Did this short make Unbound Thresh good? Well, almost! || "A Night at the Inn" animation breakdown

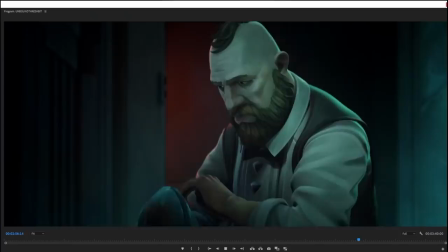But, like, again, it's just really good character writing, because you understand why Bort does the thing he does.
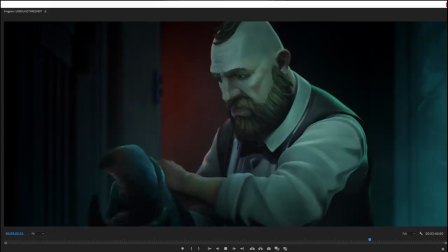You sympathize with it, even though, like, the ultimate result of it is, like, maybe not the best thing that could have happened for him.
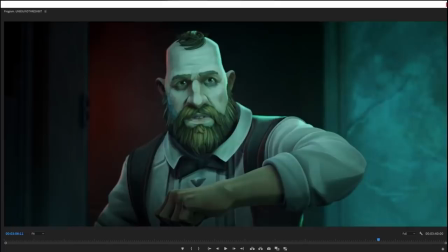Because, like, imagine as a counterpoint, if Soraka had encountered Bort, she would be like, oh, why don't I just heal your curse? And then he would be free from his curse, and he could find himself he could go and have himself a better life, free from the abuse of these motherfuckers, right? So it's not like Thresh saves him or anything, but it's just good.
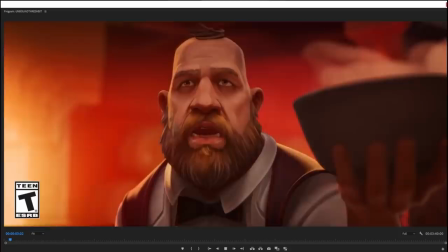Anyway, let's talk character animation. And Bort is also the highlight for me of this one. Like, Thresh has a few good moments as well.
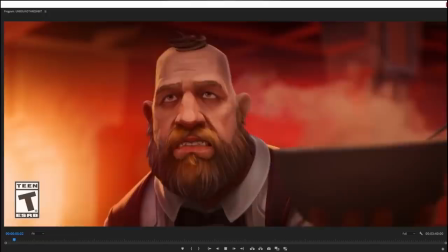But Bort is the highlight, and specifically because of the relationship between the man and the arm.
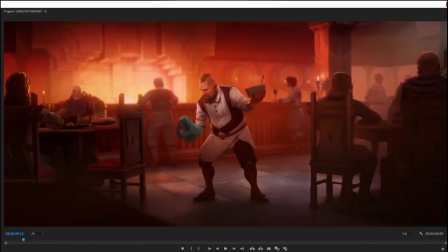Oh, it's really good. So this is actually deceptively... Well, everything in animation is deceptively difficult.
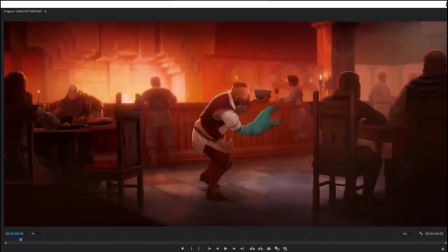Like, everything is harder than it looks in animation. That's just the way it is. But this relationship between the man and the arm, that this arm which is out of his control, this arm which like actively hinders and sabotages him, that's actually harder to do than you might think.
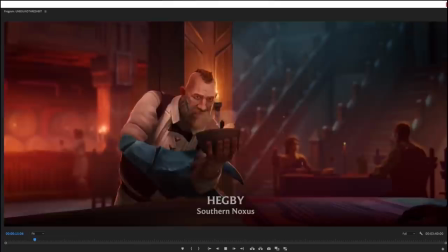And one of the best examples of it probably happens here.
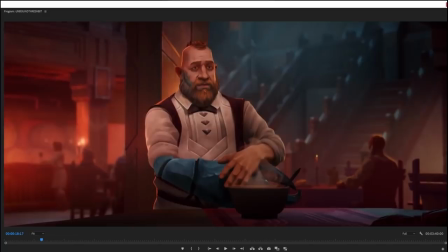There, that one. That's one of the best examples of it, because normally, if a character is doing an action, right? Like, if Bort was intentionally getting ready to slap the bowl of soup off the table,
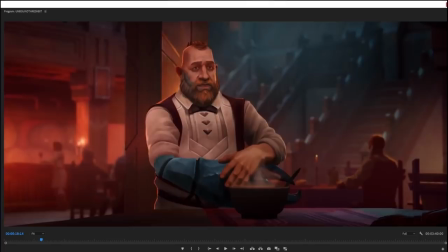what would happen would be that there would be this moment of anticipation, where, like, he looks down at the bowl of soup because he needs to see what he's going for, and you sort of see him, like, ready his muscles and get ready. Now, that moment of anticipation is there.
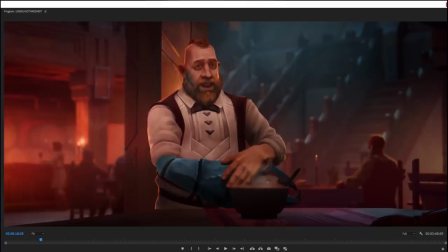You can see that the arm here, like that little wind-up that it does, like that one right there before it snaps the thing apart, that's the moment of anticipation. Now, if Bort had been doing it on purpose, the anticipation would be much more wide. Like, you would expect the animator to put the anticipation over his whole body.
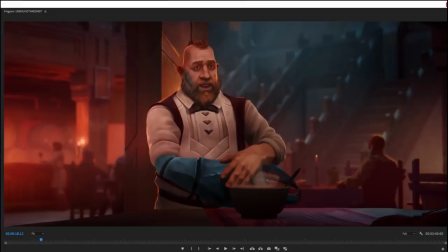Like, you'd see him sink down the shoulders maybe a little bit, or, like, he'd change his posture, or, like, he'd incline his head downwards to see what he's doing. Like, something would happen. But the anticipation here is only the arm does the anticipation.
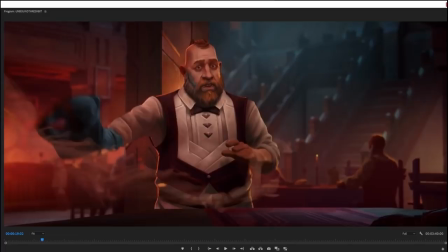And look how Bort reacts to it when it does the thing. There.
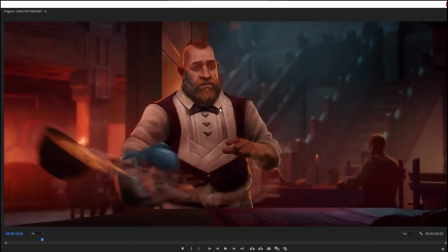Like, this is the moment when he realizes what's happened after the thing has done what it's going to do.
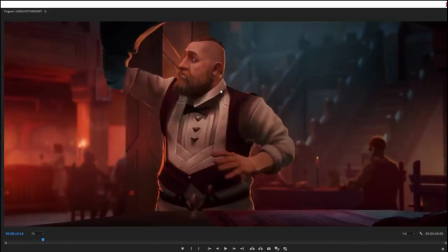Like, here he's blissfully unaware. There you see his expression change and, like, oh, shit. Like, he realizes what the thing has done. And now, like, he's like, processing it. His eyes chase the thing. He's looking at it as though it is a different person. Like, he's looking at it as though, what have you done, dude?
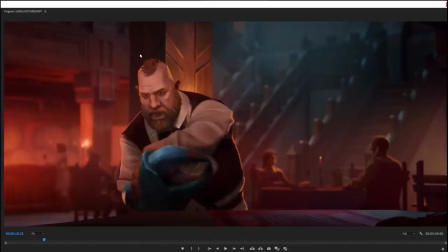Like, why would you do this? And then, like, he reaches over and restrains it and kind of has to hold it down and goes, argh.
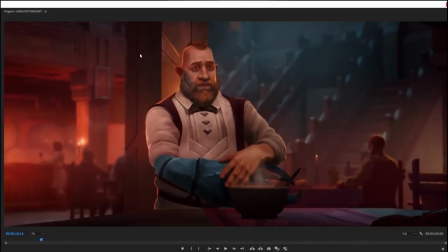And that relationship between man and arm, that's difficult to do.
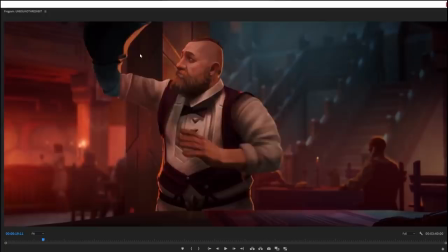Like, that's a difficult thing to animate because you have to animate the arm as though it is a separate character from the person.
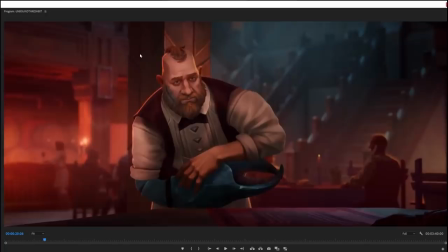So, like, props to the animators for doing it. And this little thing here, right? Like, he's holding the arm down, and then you get that.
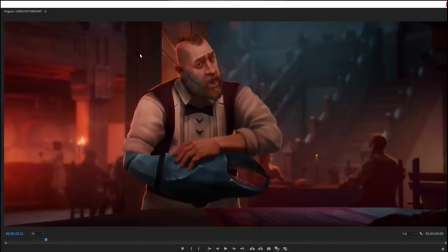Like, that little thing of, like, you can see he's sort of straining against it, and it's straining against him. You can see it's fighting him.
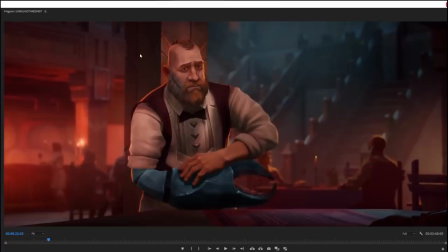And that's, like, that's just really good. That's just really good character animation. But you also get the sense from him, like, that he's not, like, it's not like he doesn't know how to handle it. Like, you can see that, like, when he's restraining it, it's like, he knows, okay, pull it down there, keep a hand on it, make sure that it can't, like, jerk free from my grasp.
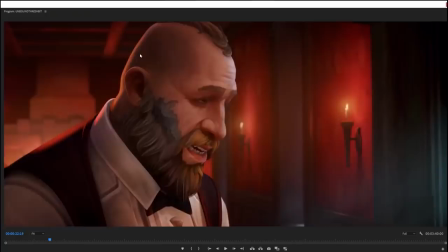So, like, he's also experienced with this. You also get the sense that, like, this is something that he's dealt with for a while.
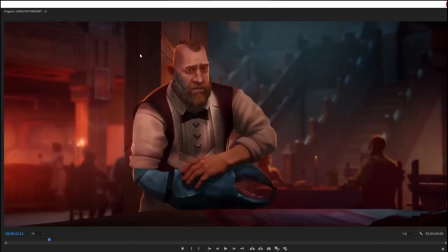He's used to it. He can't control it, but, you know, that's the way it goes. And you also get that just from the character acting, like, especially this moment right here when we cut that.
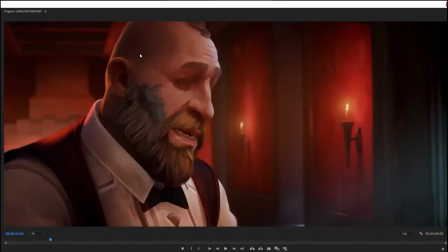Like, what's that gesture? Like, without knowing anything about anything that he's saying, what's that gesture?
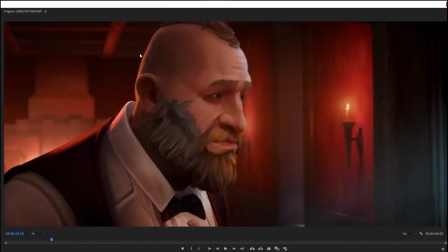Like, what does that say to you? That says, like, ugh, like, it's like an, oh, well, what can you do?
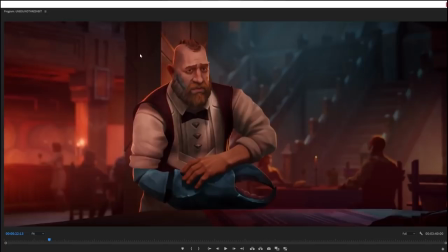Like, it's this kind of resigned acceptance of the situation that he's in.